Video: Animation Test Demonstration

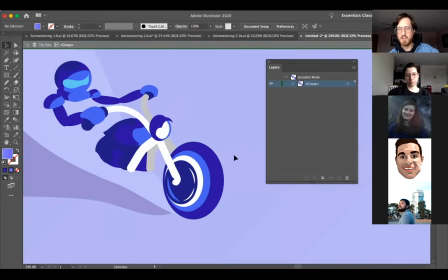You can double click to go to isolation mode, which helps you work on just a group at a time.
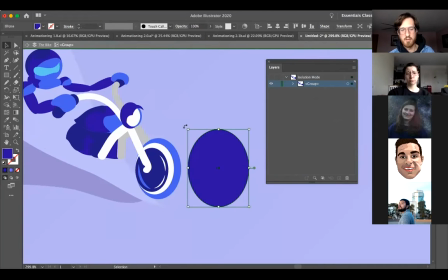I did not, when I was making this wheel, think about trying to make it spin this way. Do you guys see how it's kind of an egg shape with the kind of like direction or angle that I have this perspective on? So that is not going to be helpful for trying to make something turn.
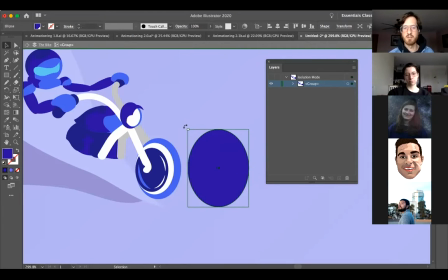There's also, if this was a perfect circle, which it isn't, but even if it was a perfect circle, this would not be a useful way to show motion either because it's such a flat color. So we need to come up with a different way to make something look like it spins. So I thought about these little guys here.
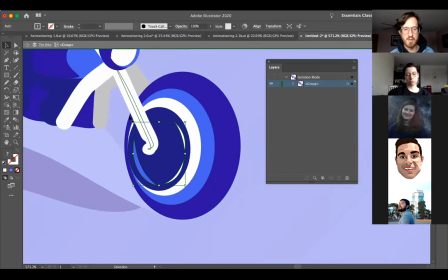I don't know if you guys remember like looking at some cool rims as they're going down the street or something, but have you guys ever thought about when you watch things spin and they're going really fast, sometimes they don't look like they're going really fast. They actually look like they're going slow. So I'm wondering if these kind of guys might be helpful in just kind of making it look like
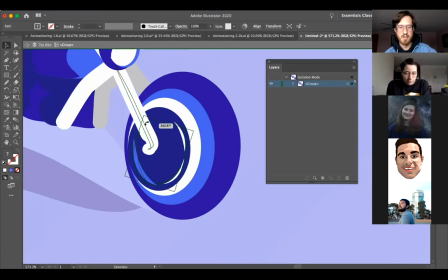they swing slightly back and forth like this to make it look like they go around a little bit. So that was kind of my idea. Now, do you guys see how it's also, since it's an egg shape, not really helpful to animate these separately or together as a group rather?
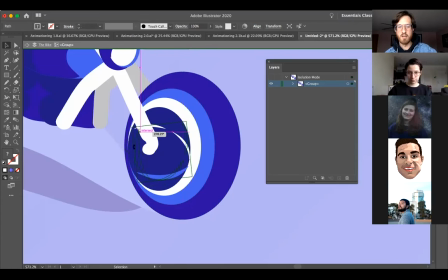I am going to have to animate these separately to get them to rotate correctly so that they just do this kind of like swinging motion as the bike goes forward and backward, right? And I think that will give the illusion that there is some like really fast motion on that wheel, which I want to kind of show. So the bike's going to go like this, and these little guys are going to swing like back and forth like that.
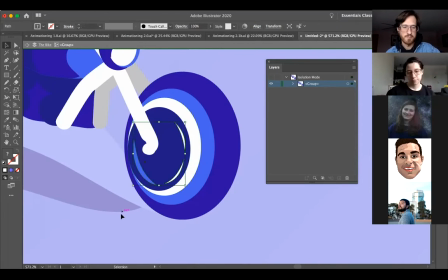But I need to get these, let me go back here, probably on separate layers all by themselves. So to be able to do this, because I'm in isolation mode, I'm going to go ahead and select them all, and then I'll put them onto different layers. So I'm going to hit Command X or Control X to cut them. I'm going to double click to get back out of isolation mode.
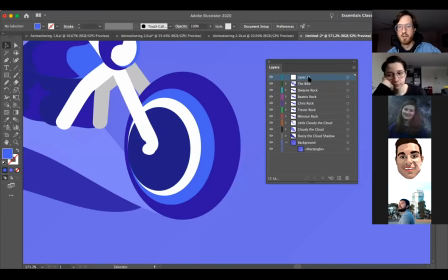I'm going to put these on a top layer because they need to go on the top. And I'm probably going to call these my spinny guys, spinny blue. I think there was a blue one. And I'll go ahead and just Command Shift and V to paste in place. So now those are on their own layer.
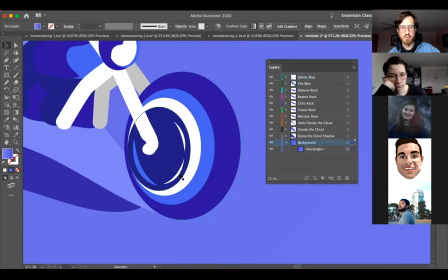So I've got a blue one and two that are white. And I'm going to cut these out as well. Command X, I'll make a new layer. This will be spinny white one. I don't know, should we say bottom maybe?
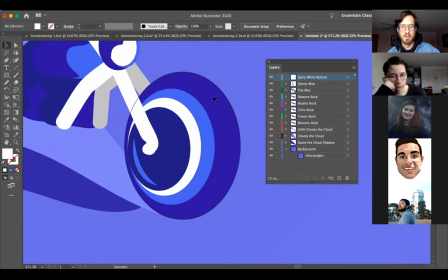So we know which one is on top. And Command Shift and V to paste. And then I have one more that I want to split, Command X, and I'll make a new layer, spinny white top. And paste in place.
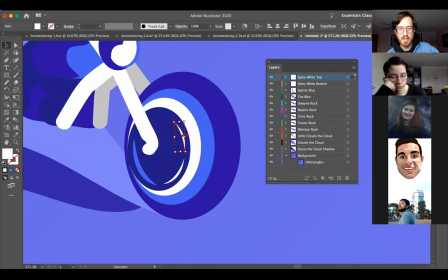Now, again, the reason I'm doing these individually is because when I set up the rotation point, I can actually move the anchor point so that it's in the center of where I want it to spin around, which is kind of the center of this blue circle that's on top. So when I rotate this, it should rotate from this center kind of around like this and just go back and forth.
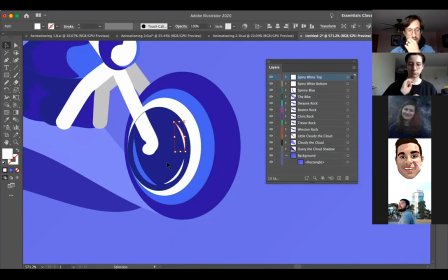And I can make sure that that lines up correctly with the other three, or the other two rather, in this kind of animation when I'm setting them up each individually. So maybe kind of a complicated way to make it look like it's spinning. You know, I could add a couple lines on here or something and try to make those look like they go around really fast,
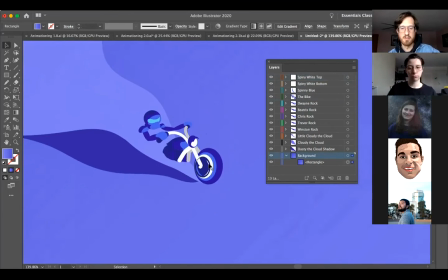but I need something to show that there's fast motion on there. And I thought these little kind of hints of kind of like a rim or something would do that.
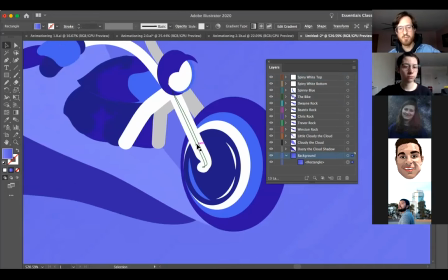All right. Now, there, I found something else that I'm gonna have to do, guys. Check this out. Because this blue one, as it rotates around, or these white ones, as they swing back and forth, might go underneath this, I don't know what this is called in a motorcycle, but this little like bar that connects the
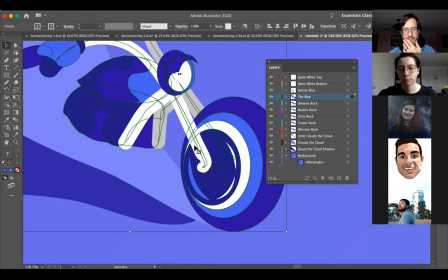body of the motorcycle to the wheel, that might need to be on top, right? And that might actually be something fun that I can bounce separately as well. So those need to be on their own layer so that I can move those around. I am adding a couple little fun things that way.
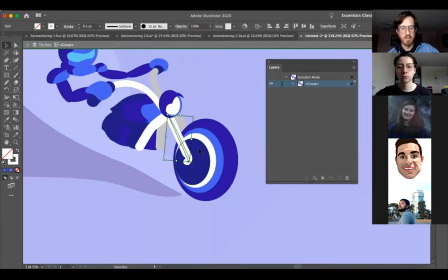So I'm going to go ahead and double click into my group here. I'm going to cut this one, Command X to cut that one out.
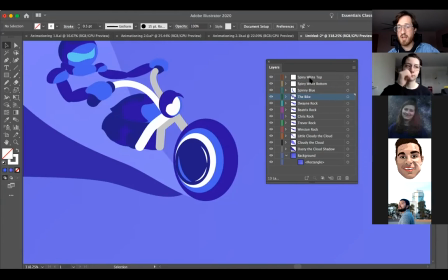Double click to get back out. I'll make a new layer that needs to be on top of the kind of shiny, spiny? What did I put spiny on it? Spinny. Oh, they're spinny. Okay. And then I'll go ahead and make a new layer, and I'm going to paste this on top, Command Shift.
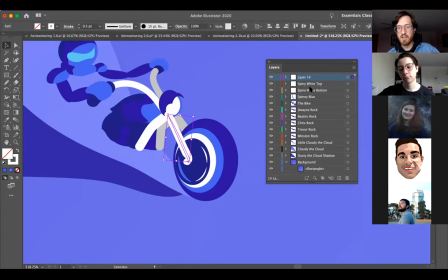Now it's on top of the light, which means I'm going to have to separate the light and layer that up differently. Starts to get kind of complicated, right? It's okay.